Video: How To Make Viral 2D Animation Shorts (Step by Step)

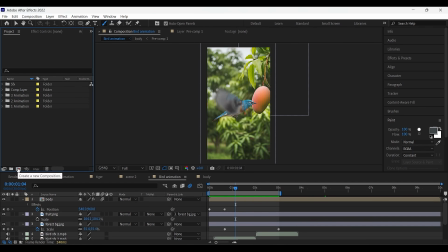Now this animation is actually one of my favorites, so just like before, let's start by creating a new composition.
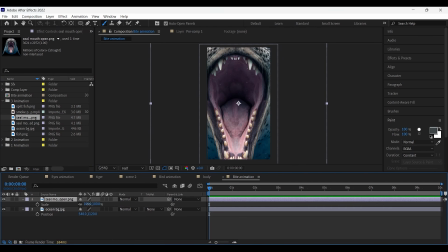Add the background and fit it to the frame. Now bring in the leopard seal image. I know it looks a bit scary, but just ignore that for now. Next, add the fish image. Adjust the size so it feels right compared to the seal.
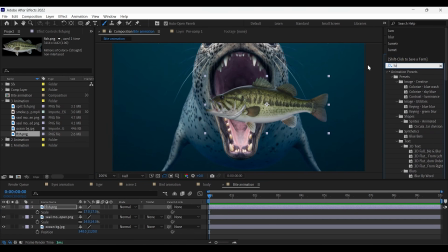Now head over to Effects Presets, search for Lumetri Color, and apply it to the fish layer. Go into Basic Correction and slightly decrease the temperature. This helps the fish blend better with the background.
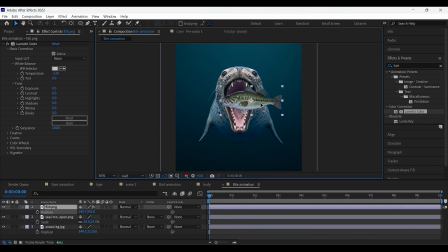Press P to bring up Position. Then place the fish in the middle of the seal's jaw. Click on the Position stopwatch to add a keyframe. Move 10 frames forward, then push this keyframe a bit ahead. Now go back to the beginning and move the fish completely outside the background so it feels like it's coming in from outside.
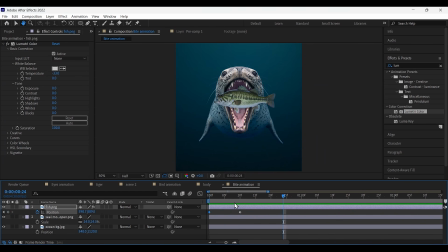If you play it now, the animation looks something like this. Now we need one more fish image, the same fish but separated into parts.
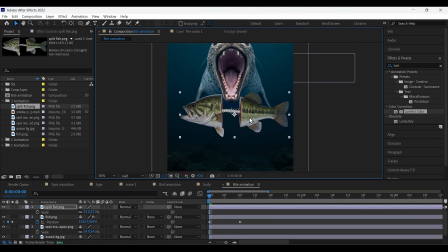You can generate this using ChatGPT as well, just like we did in the bird animation earlier. You could also split it manually using masks and draw the bones with the brush tool, but that process takes much longer. That's why I'm showing this easier and cleaner method here. Place this new fish image at the same size and position as the previous one.
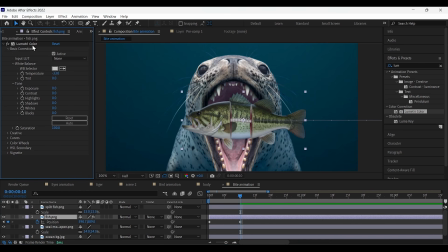Copy the Lumetri Color effect from the first fish layer and paste it onto this one. Now, where the last keyframe of the first fish ends, cut that layer and delete the extra part. At this point, the process is similar to what we did with the bird wings earlier. Select the rectangle tool and mask the first part of the fish.
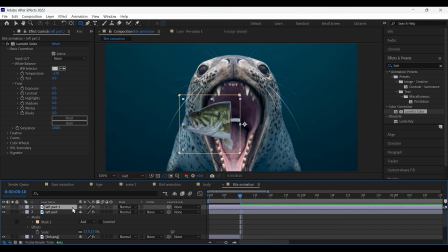Rename the layer right away so it's easy to identify. Duplicate the layer, press M, delete the mask, and now mask the second part of the fish. So now both fish parts are on separate layers. Double-click one of the fish layers to open it.
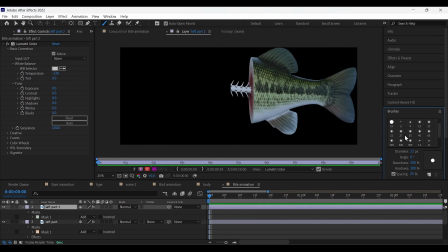Select the brush tool, choose a brush, and adjust the size to match the area you're drawing.
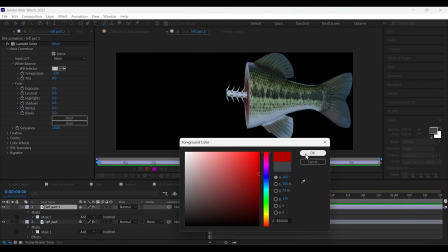Pick a dark red color and draw like this.
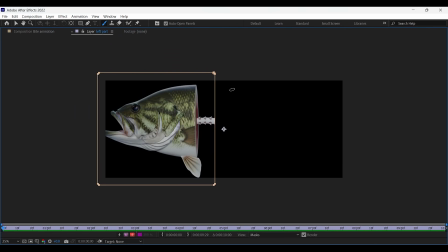Go back to the main composition, then double-click the second fish part and do the same thing here.
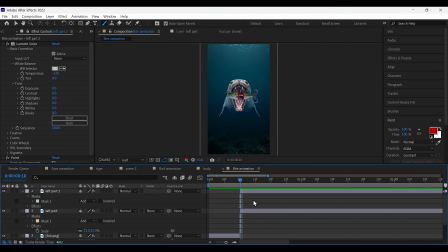Now place both fish parts exactly where the first fish layer ended. Select one fish part, press P, and add a position keyframe.
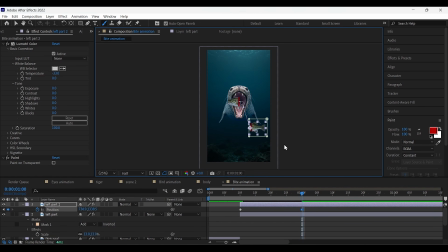Move 20 frames forward and drag the fish part downward. Go back to the beginning, press R, and add a rotation keyframe. Then, at the same 20 frame point, rotate the part to something like this.
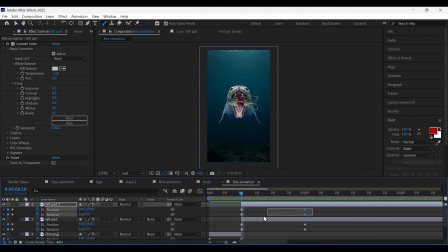Do the same position rotation animation for the second fish part. Now select all keyframes together, right-click, go to Keyframe Assistant, and apply Easy Ease.
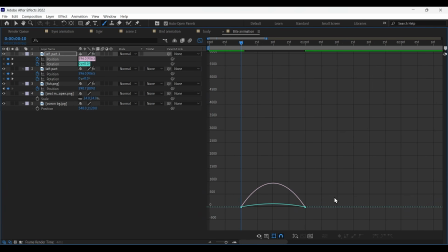Open the graph editor, make sure the speed graph is selected, and drag it fully to the left. This makes the motion fast at first, then slow. Apply the same graph adjustment to the second fish part, then push the last keyframes about 20 frames forward.
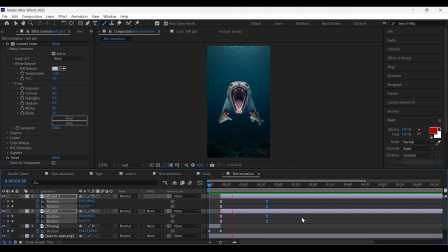Now the fish animation looks something like this. Next, add the seal image with its mouth closed.
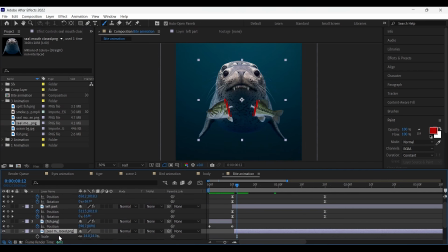Match its size and position exactly with the previous one. Cut and delete the old layer.
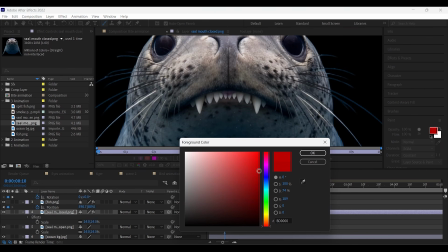Double-click the seal layer, select the brush tool, and lightly paint a few teeth red.
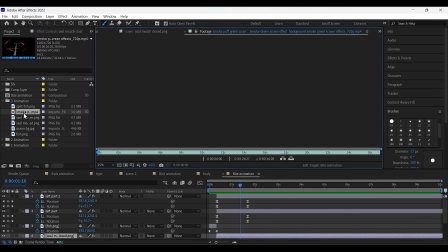To add a blood style effect, I'm using a green screen clip of white smoke. You can easily find these on YouTube.
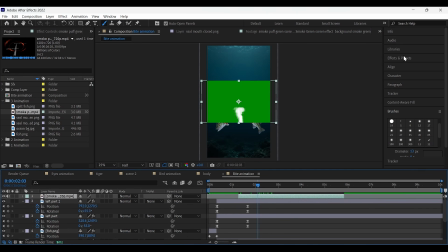Trim the part you need and drop it into the timeline. Go to Effects Presets, search for Linear Color key, and apply it. Use the eyedropper tool to click on the green area, then increase the tolerance slightly.
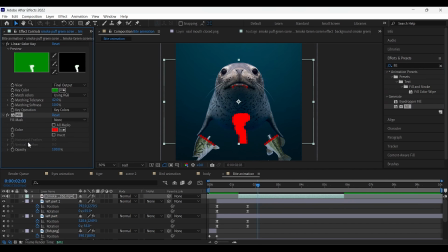Now search for the Fill effect and apply it. Set the layer's blending mode to lighten. Press T and lower the opacity so it blends perfectly with the background. I'm also slowing this clip down since the smoke movement feels too fast.
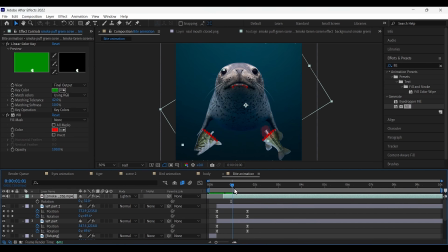Then double-click here to enable frame blending on the layer. Adjust the smoke according to the fish parts, then parent the smoke layer to the fish so it moves with it. Duplicate the smoke layer, adjust it for the second fish part, and parent that as well. Now select all layers together and pre-compose them.
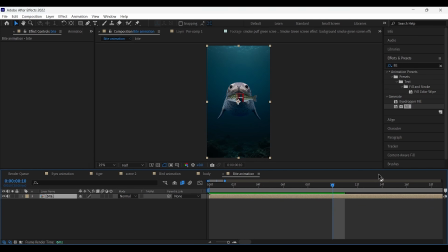Go to the exact frame where the bite animation starts. In Effects Presets, search for Wiggle Position and apply it. Open the wiggle properties and add a keyframe on speed. Set the speed to around 25 and the amount to 45 or 50.
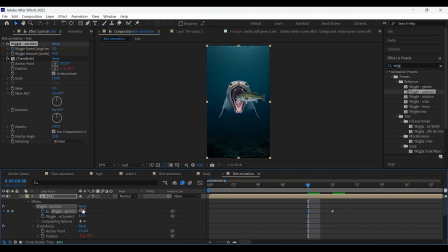Move 2 frames back and set the speed to 0. Then move 3 frames forward and set it to 0 again.